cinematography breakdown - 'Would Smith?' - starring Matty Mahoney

So in this video, I thought I'd do a cinematography breakdown of Woodsmith, which is a very low budget short that I shot last summer. I actually think as a film it comes together really nicely with some great performances all round and a really interesting premise. With my work, however, I would basically change everything, which is why I thought it would be a good example for this. So I can't show the full film as it hasn't been released yet, but I can show some stills and kind of talk through them.
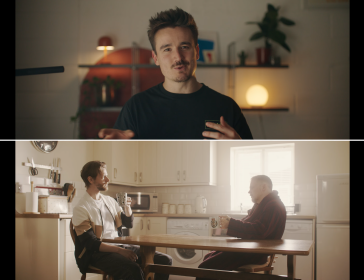So this one first from near the beginning of the film. The dining room table setup is a classic one you get asked for a lot, and I think my one here is a great example of something that was almost pretty good, but let down in a couple of key ways.
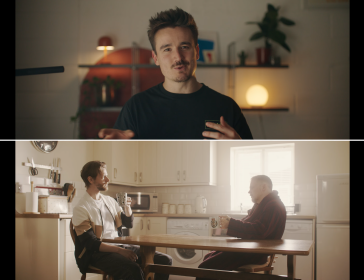So first of all, lighting from outside the windows, always a great shout, and I got that bit right. We have this 2.5K HMI blasting through that window to supplement the natural light. Blasting is the operative word though, as whilst I got the placement of the exterior light right, the light is just bouncing everywhere and just washing over everything.
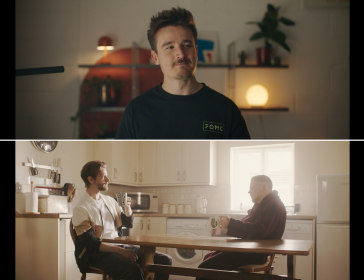With cinematography, it's fundamentally about contrast, light and shadow, and what I've done is kind of just bathe everything in light, meaning nothing is really highlighted and it just becomes flat and washed out.
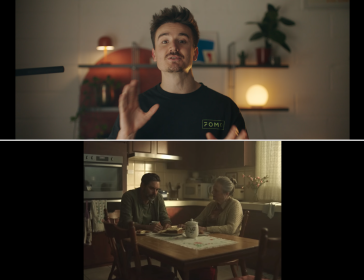So now I'll show an example from Patrick on the Wandering DP on what I should have done. You see how he's shown a little bit of the window in order to motivate the light that he's adding, but he's also added the classic curtains and shears so he can really fine tune the direction and placement of the light just by opening and closing the curtains.
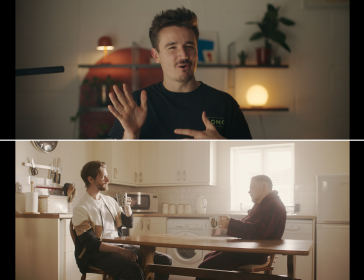You see how it slashes against the back wall, kind of adding a little pocket of harsh light, which then works perfectly for lifting our character off of the background, and we have layers of dark light, and that's depth, which fundamentally is what we're after. Placement is another thing I kind of messed up on.
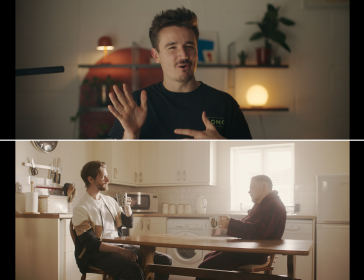You see how in Patrick's example, we look along the table, creating this leading line towards our characters and kind of focusing our attentions inwards. Whereas in mine, we're too far round to one side and we're not really utilising the length of the table to add depth.
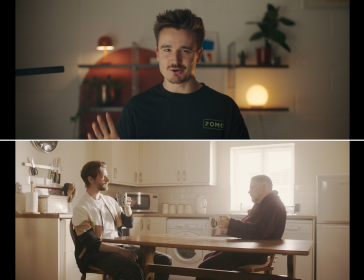I remember now I ended up just going with this composition as the room was quite small and I couldn't move the table much as they wouldn't have been able to get around it in the other scenes that are set at the table. But that is just, it's the wrong way to go about setting up a shop.
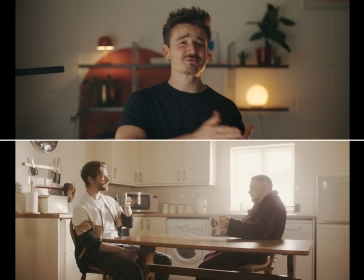And that brings me on to my next learning. No one cares at all about the continuity of the placement of a table. Just move it to where it looks best for each shot. Obviously, if it jumps from one side of the room to the other, we will notice that. But if it's the 30 centimeters here and there, no one will notice or care.
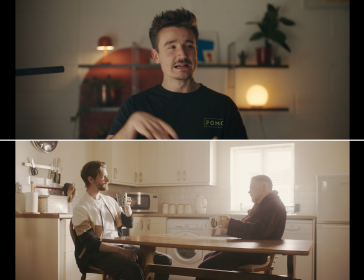So I should have just pulled the table out and positioned it at a better angle, giving more space behind them to add some depth, as well as the curtains. Negative fill would have also massively helped here too. I didn't know that, but it's just we were filming, I think,
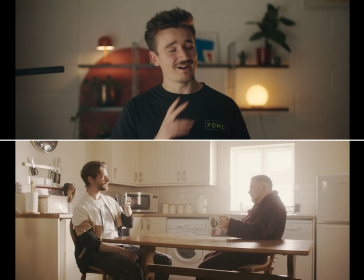the whole thing in a day and a half with a 5-person crew, so we had to move very, very quickly. If I could have my time again, I'd have just blacked the ceiling with just bin bags or something and brought in my 8x8 neg, just held between two stands and had it right behind the camera, with then just a couple of Titan tubes on a
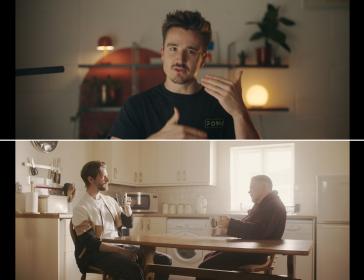polecat or a boom arm or something that could have just lit their faces from the other side but still be motivated by the light from the window.
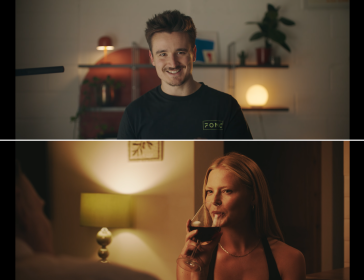So in this next scene, I think I did quite a bit better. It was actually nighttime, so we didn't have any ambient, so it didn't matter as much that we didn't have time to set up and move the neg for each shot. We've got my Nanlux 500 something
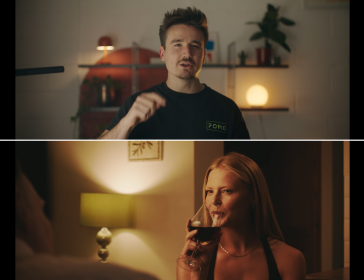lighting her through a light dome with the 2 included layers of diffusion and the grid and then another layer of diffusion. It's motivated by the lamp behind her, and I think it works pretty well. Ideally, the bulbs would have been replaced by aperture bulbs, so we could set the exact level.
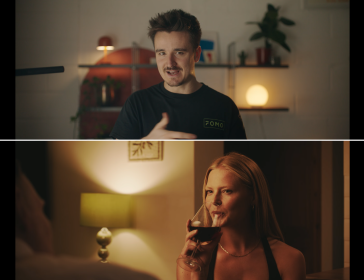As you can see, they are a bit hot, and the level of the key light probably should have come down a few points too to make it more believable that is light from the lamp.